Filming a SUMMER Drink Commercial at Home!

commercial you're about to watch took $10,000 and a crew of 5 people to create over the course of a week. Take a look.
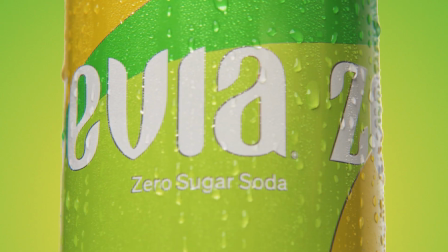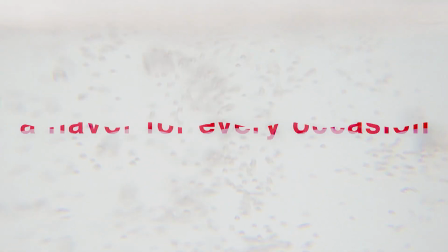What if I told you that the commercial you just watched was created by this guy in his bedroom? Now, most of you were probably doubting the first statement I said a minute ago, but in the next 8 minutes, I'm going to show you exactly how I create commercials like that with no budget in my bedroom.
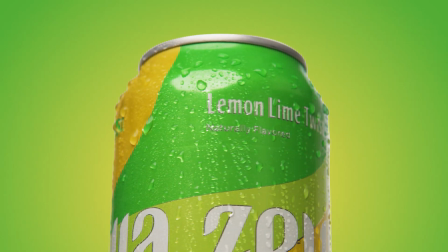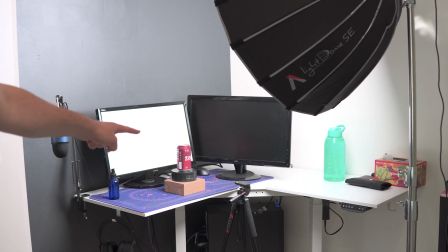So for our first shot, we have our light right there beating front and center down on our product, and I've kind of converted my editing space into a studio.
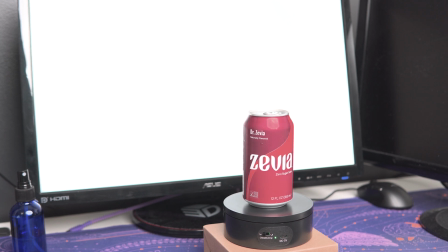A tip that saves me a lot of money is using my monitor as a backdrop. 2 tips to know though if you do this is 1, change your monitor's brightness all the way up, and this will give you a more pronounced backlight.
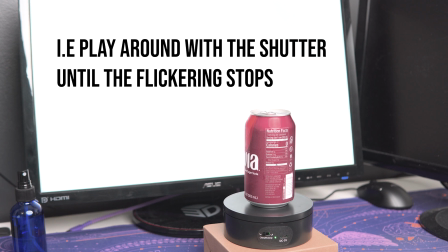And number 2, make sure your shutter speed matches the refresh rate of the monitor, or you'll get ugly black bars like these.
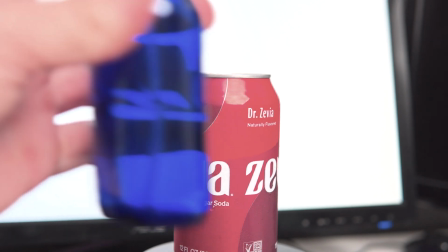To make the can look wet, I have this little water sprayer.
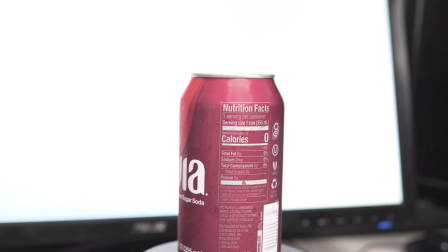And what I'm going to do is as it turns around, I'm just going to heavily spray it and hope that you get the water drop running down the edge while it's in frame.
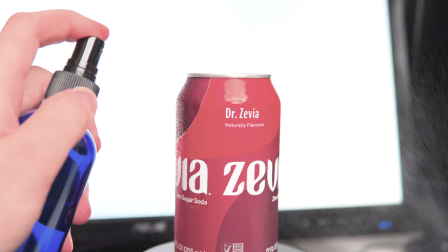So while it's spinning around in the space that I want, I'm just going to spray it all and just hope that I get one that just rolls down.
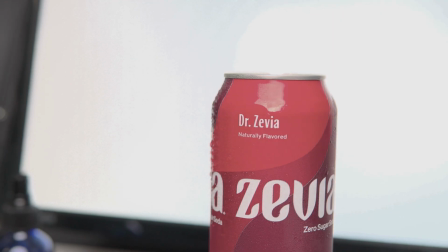For this scene, I'm also going to be using a +2 macro filter, and you'll understand what that means in a minute,
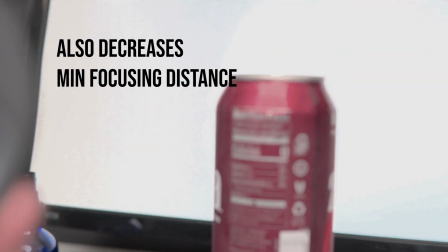but it just helps capture a little bit more detail in that bottle and pronounce the water drops.
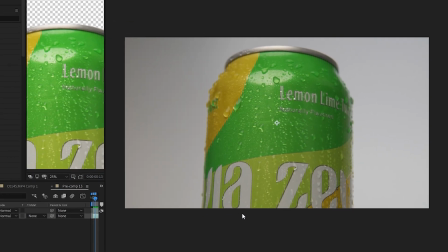Now that we have our raw footage in our editor, we have 2 options for cutting this can out of the background and replacing it.
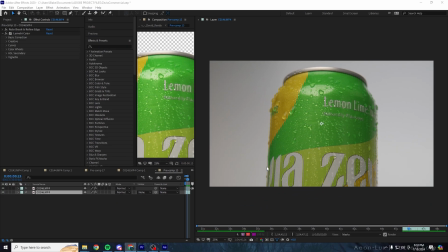We could mask it, or we could rotoscope it. Masking is great for simple shapes, and I use it a ton on most projects, but for this we can see the edge detail of the water is going to be a nightmare to mask,
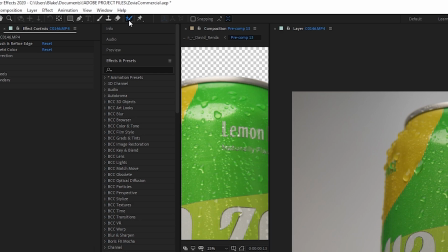so rotoscoping is a better option. All you do to rotoscope is you just click this brush right here, drag over, and then go frame by frame and fix it.
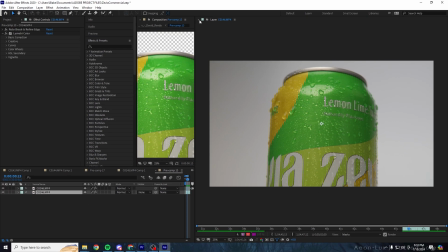I've already done it, and it takes about 30 minutes to get a good rotoscope. So once you've done that, then you have your can nicely cut out of the background.
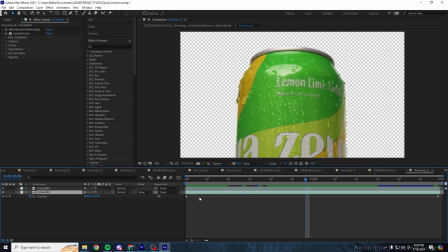And what I've done after that is I've added simple keyframes for position just to raise it up.
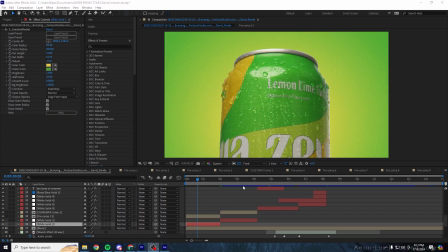Once I rotoscoped the can, I pre-composed that layer, and then I did a simple color correction just to make it a little bit brighter, and I created a nice gradient background with the Sapphire plugin. I did that for both clips, and just like that, these 2 shots are done.
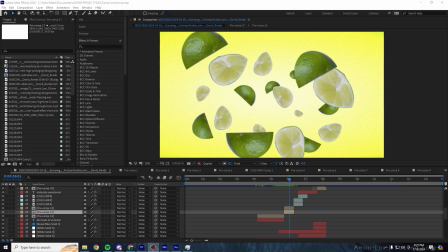These are the raw clips of the lime shot, and these were done with the same recording setup as the last shot, so there's no need to go over it again. The real magic of the shot was done in compositing. There were a couple main steps to go over, but the main one is just mask out the lime clips and then duplicate them.
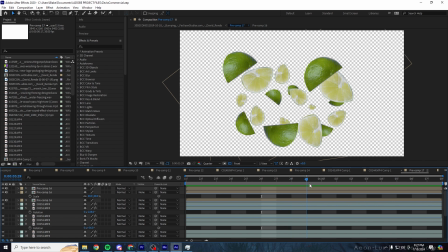And the important part is adding unique scale, rotation, and position keyframes to send them in all different directions at different speeds.
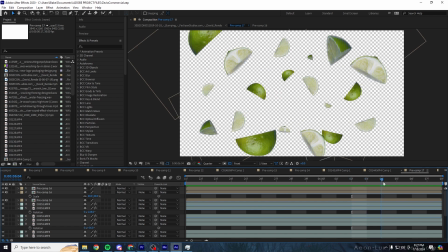So what you can do is you can first change the speeds of the clips you're using. Second, change the starting rotation.
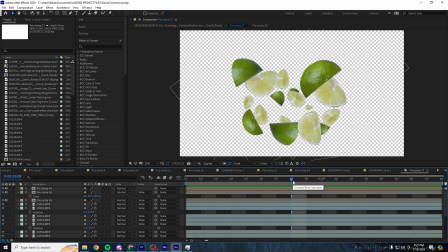And then third, make sure you change the scale.
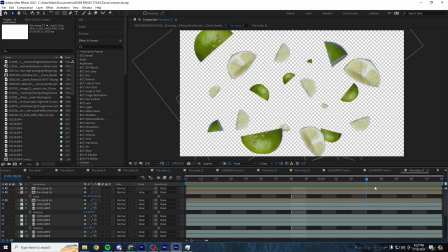And then if ones are smaller and meant to be in the background, make sure they're lower down in the After Effects timeline so they go under the ones that are closer.
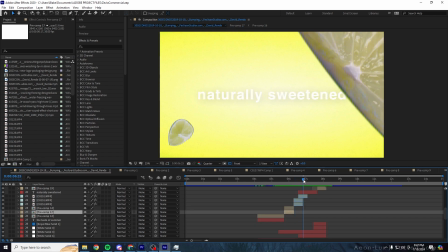As for the macro lime shot, all I did was stack 2 macro filters, the +1 and the +2.
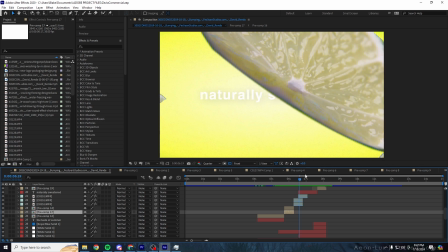And then I got real close, and in post I just rotated it as it seems to fly by and reveal the text underneath.
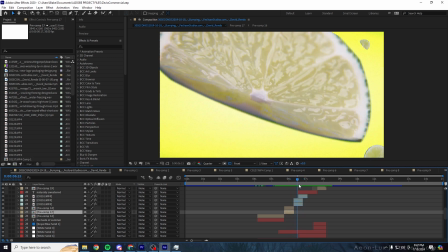And then to tie the shot together to make it look like it's a closer shot of the explosion from before, I added smaller limes in the background to make sure it fit in. A quick PSA for the next shot is that we're using compressed air to get that frost effect, and what happens is when you flip compressed air upside down, which is what we're about to do, it releases toxic gas, and it's not lethal, but it is harmful and it will irritate your throat.
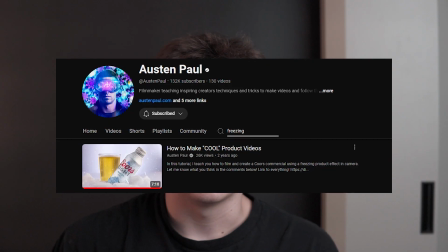So if you're going to do this, do it in a well-ventilated area. And thanks to Austin Paul for this idea. He made a whole video on the topic. He's an awesome product commercial YouTuber. I recommend you check him out. He does some insane lighting setups, but that's where I got this idea from for this commercial.
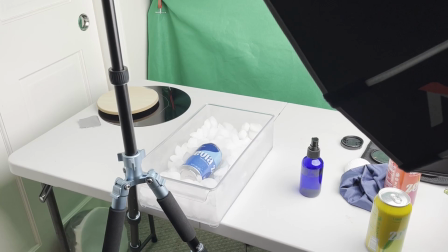The setup for the shot was very simple.